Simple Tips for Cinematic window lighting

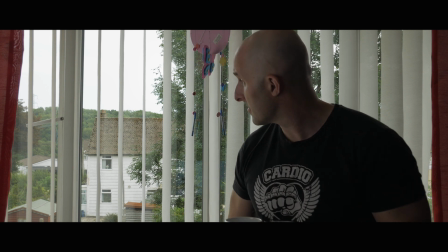0:01 Yep. I know what you're thinking.
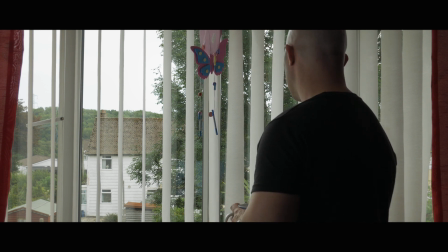0:08 I bet there's no bloody coffee in that cup.
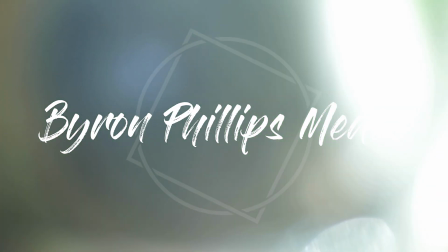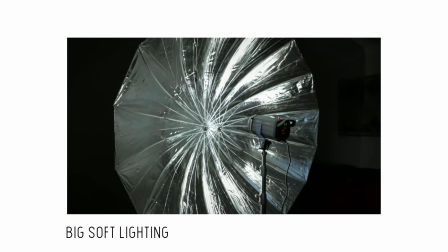0:19 So the last video was just basically me using the parabolic umbrella for the first time,
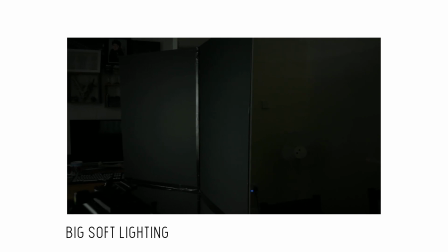0:26 and I wanted to take this a step further today.
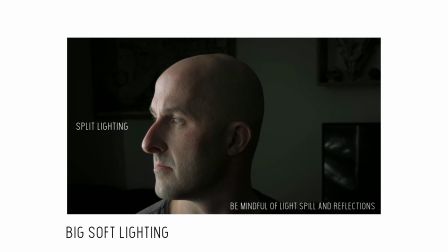0:29 So what I've done is I'm recreating a scene that I've done before in an interview setting,
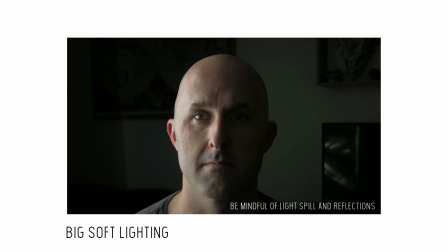0:35 but this time I'm just literally going to be standing against a brightly lit window from the natural daylight,
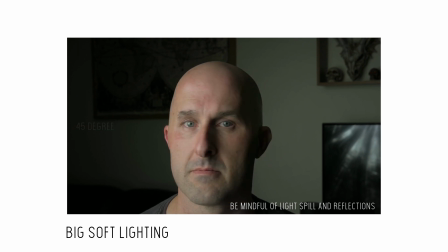0:41 and what we're going to be doing is augmenting some of that light with the parabolic umbrella,
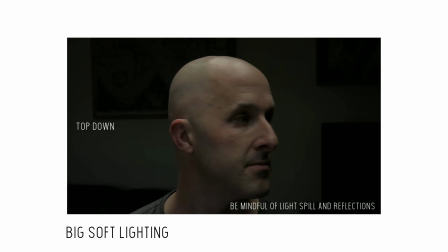0:46 just to see what type of quality lighting we can get with this.
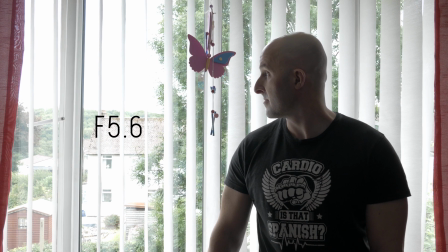0:51 So for today's setup, we are going to be using f5.6 on the lens,
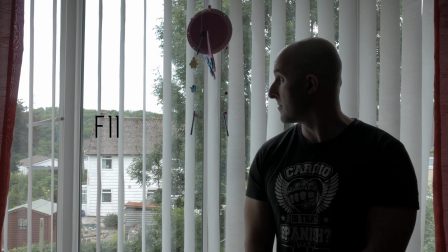0:57 and the rest of the images are showing the different meter readings I've taken.
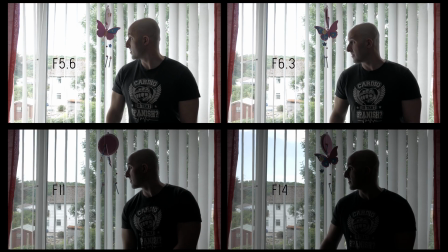1:01 So the f6.3, that is the amount of light that is actually falling on my face.
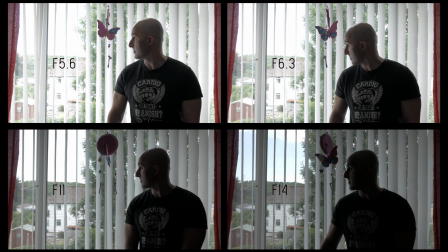1:08 Now f11 and f14, that is the amount of light that's falling on the window. So as we can see between each of the shots, there is a complete difference in the look.
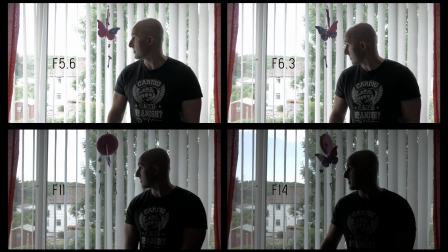1:20 Now f5.6 and f6.3, the window's completely blown out, and that's not what we want to achieve. However, I am happy with the exposure that is falling on the subject. So what we want to try and do is get the exposure of f11 of the window and
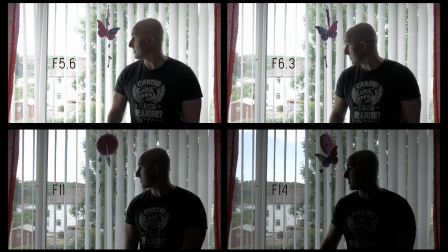1:38 get the exposure of f6.3 or 5.6 against the subject. So we've got a nice blend between the two. Now the only way that we're going to do that is actually to set the lens back to
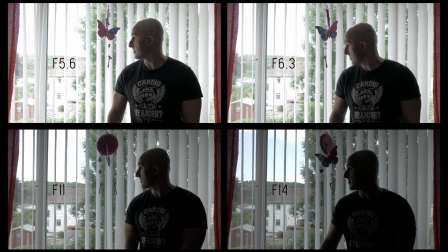1:53 5.6, and we're going to need to use some ND filters to get it from that f11 back down to f5.6.
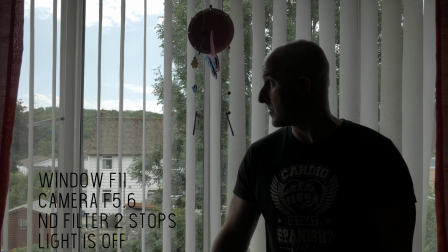2:01 So what we can see now is the actual image where the camera is set at f5.6 and I've applied an ND filter of 2 stops. Now from f11, that will actually pull it back down to f5.6, and this is the actual image that we're seeing from that effect.
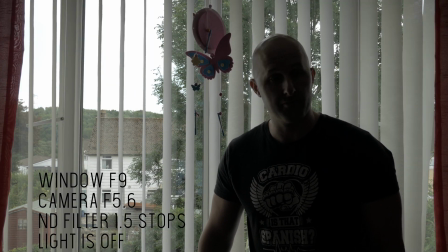2:21 Now, because Mother Nature doesn't like to be told what to do,
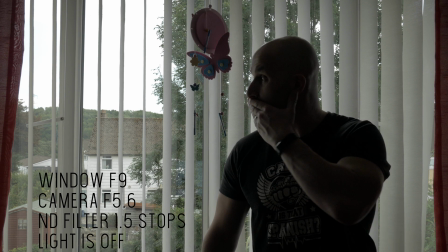2:25 she decided she was going to chuck a cloud over and keep it there for a large remainder of this day. So that fetched the window light down to f9. Now in order to get that down or back up to 5.6, we had to reduce the ND filter to 1.5 stops,
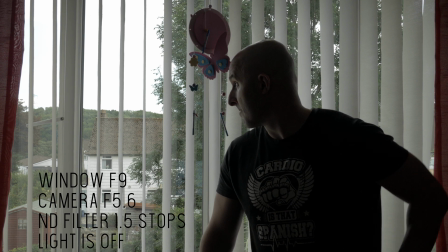2:42 and this is the result of that image, is what you see now.
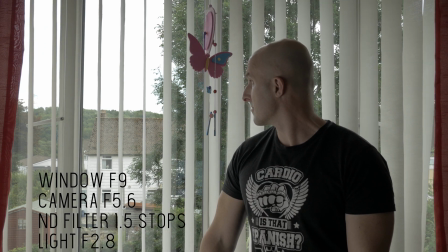2:46 Now the light has obviously been turned on, but I'm not happy with how it is illuminating me.
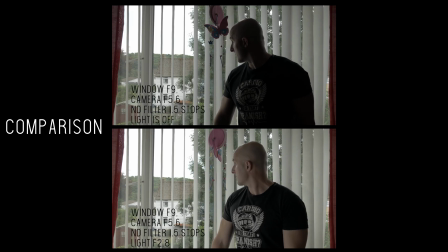2:52 This to me looks like it is forced and that it is being lit by a light, and I don't want it to look like that.
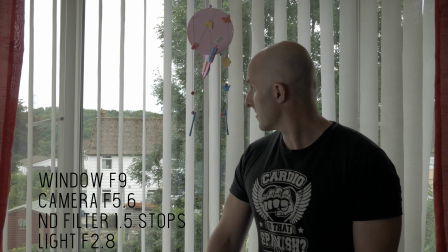3:02 So I've made some adjustments, I've angled it a little bit better, and I've pushed the umbrella back a tiny bit, and this is looking much better to me.
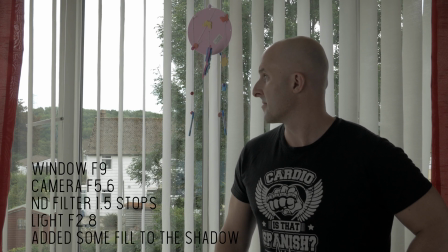3:18 So in this shot, all we've done is we've added a bit of fill using the white side of the V flat board, and as you can see, it is removing a lot of the shadows. So this will just give you an indication of what will happen with that type of fill.
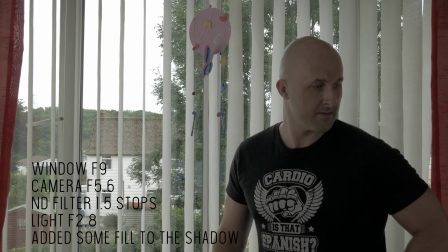3:33 Now what we want is to actually create some negative fill.
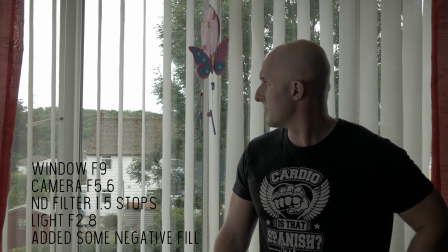3:38 So as you can see, by using the negative fill, this actually makes this particular scene much more natural, and this is the setup that I've decided to actually go with.
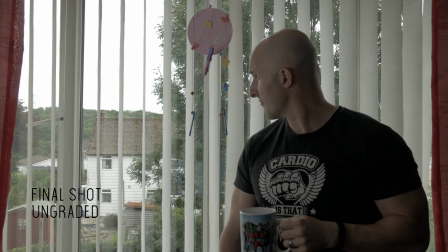3:50 So the next shot is the actual scene itself, and this is the final ungraded shot.
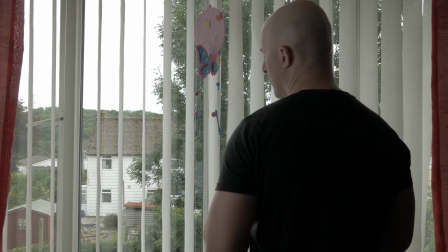3:58 Now I'm happy with the exposure of the window and how the light is falling on the subject.
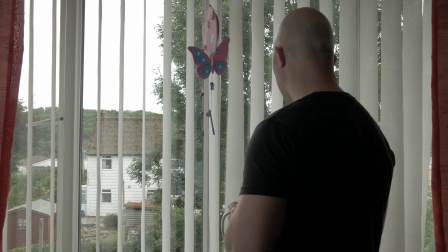4:03 It seems to be pretty natural.